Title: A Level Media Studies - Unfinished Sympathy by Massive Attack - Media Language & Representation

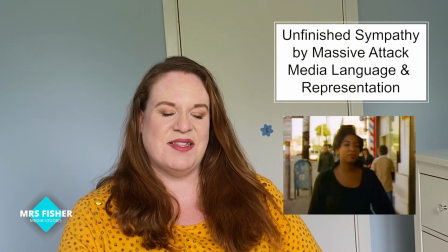[0:00]
Hello and welcome to my easy to understand guide to the massive attack music video Unfinished Sympathy.
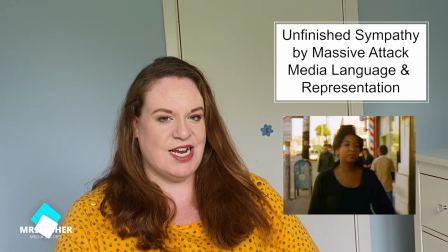[0:06]
This video is going to focus on media language and representation and it's going to be particularly relevant for you if you are studying
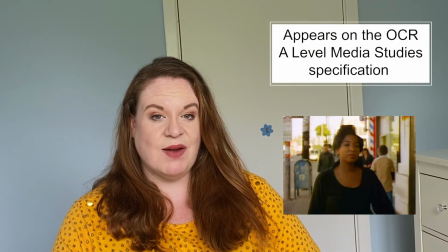[0:12]
OCR A level media studies as it is currently one of the set music videos for study on that specification.
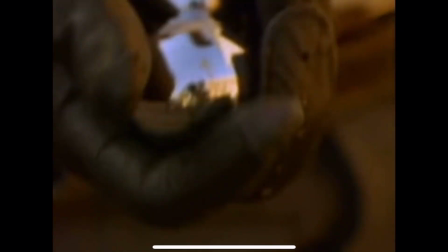[0:19]
The video opens with a combination of shots that feel quite masculine and aggressive. We get the kind of silver balls rotating in the hand.
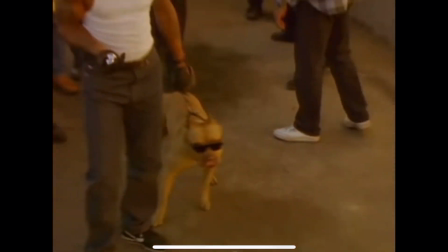[0:27]
Traps out to see a dog straining on a leash and it kind of cranes up and we see kind of this quite aggressive style looking gang and I suppose with the combination of the graffiti behind them all of this acts as quite easy to understand signifiers that this is perhaps people that are involved in crime, the fact that the street is quite a dangerous place and fairly typical representations of men within this.
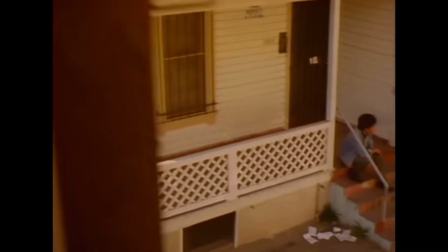[0:54]
The camera moves across and down the street and you're seeing kind of rubbish juxtaposed with children playing,
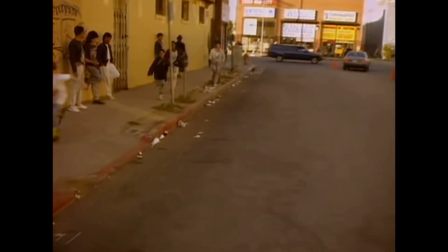[1:02]
so quite kind of shocking imagery of young kids who are often thought of as being quite vulnerable along with kind of quite dilapidated, distressed or vandalised areas. So this isn't a glamorous utopian look at street life.
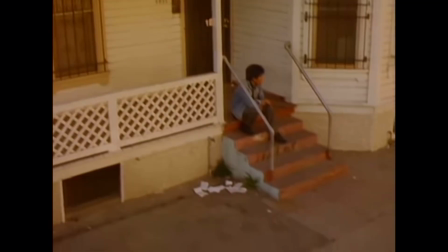[1:17]
This is quite a gritty real look at street life and this is emphasised when we see the image of the child holding the gun, very reflective of of course gun culture within America and just sort of maybe shows and represents the loss of innocence for children. We're getting a lot of themes within this music video of life and death within this particular area of America.
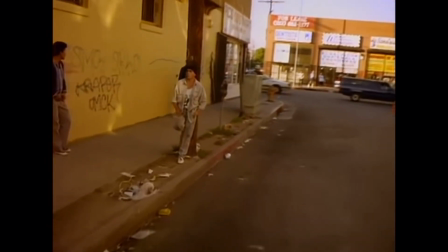[1:41]
So there's images of a hearse in the background connoting death and funerals.
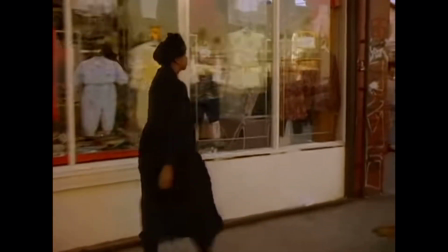[1:45]
We're seeing images of children, of baby clothes in a shop and later on we see images of a cot as well. So lots of imagery that is talking about life all the way from birth through to death.
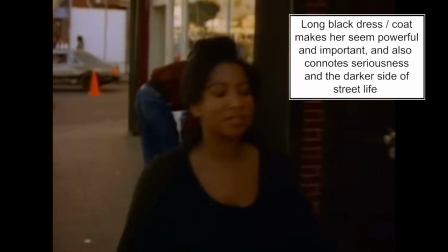[1:59]
At this point that we see the singer of this song, she's wearing a kind of quite a strong black outfit makes her seem very powerful. It's also quite serious outfit as well so suggests the serious themes of the song.
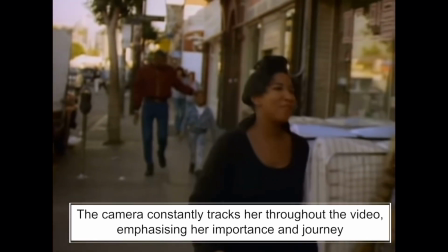[2:12]
The camera tracks her as she walks towards us and that connotes that she's quite powerful and a very important part of this kind of mini narrative. We see a variety of people behind her in front of her walking and these people give us a bit of a snapshot I guess of the diverse cosmopolitan rich life of the streets that she is in
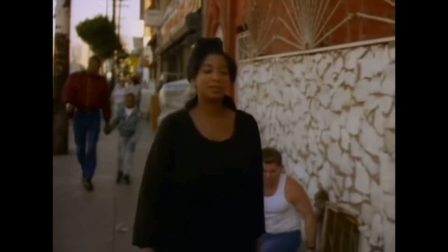[2:35]
so we see for example a man on a skateboard on the floor i suppose the idea
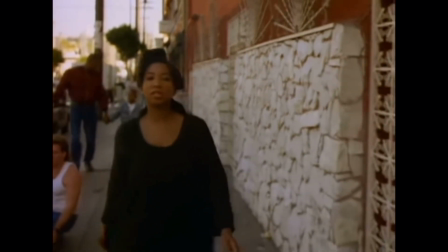[2:40]
is that perhaps he um has had his legs amputated or perhaps he was born without legs so this representation of disability um you know being on a skateboard um we often think of them as being uh perhaps somebody that he is uh begging on the street maybe for money,
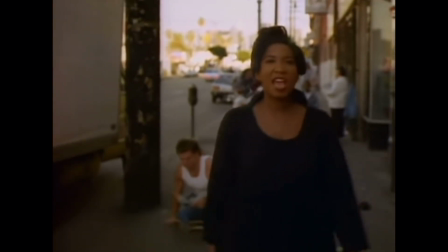[2:57]
seeing him as kind of perhaps vulnerable. The fact that he's following her suggests that she is important.
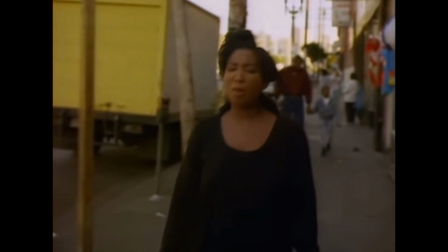[3:03]
Is she somebody that could help him perhaps? But she passes him without looking,
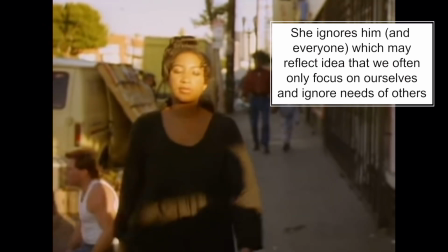[3:07]
without acknowledging and perhaps that connotes this idea that we often do pass by people without
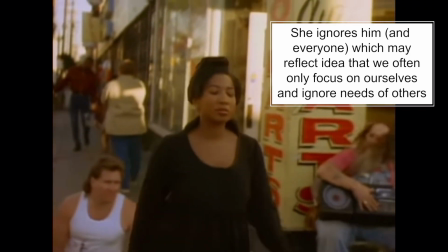[3:13]
really taking in what's going in around us and in particular we often ignore people who are in need of help. Of course assuming that the man needs help may be a reflection of our own assumptions about disability. Perhaps this man doesn't need help at all and the fact that they've included somebody with an obvious disability is just increasing the diversity.
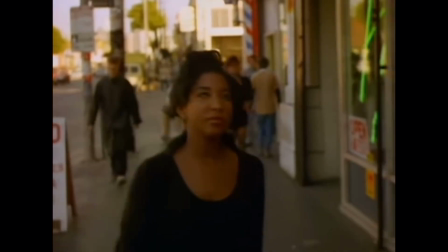[3:34]
We actually do see someone later on in a wheelchair as well and somebody limping along.
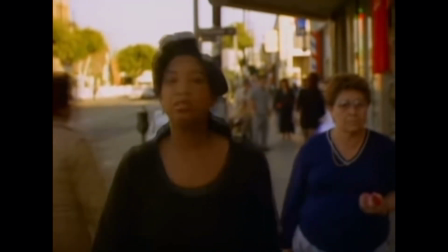[3:39]
So there are people with various injuries, ailments, disabilities and abilities and so quite a rich representation of ability within the video.
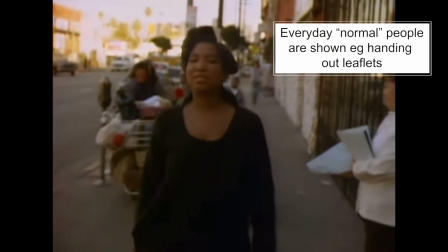[3:49]
A lot of this feels very real. You get people handing out leaflets on the street there's what looks like some kind of biker gang and we often associate bikes and bikers with being part of kind of aggressive or violent gang culture.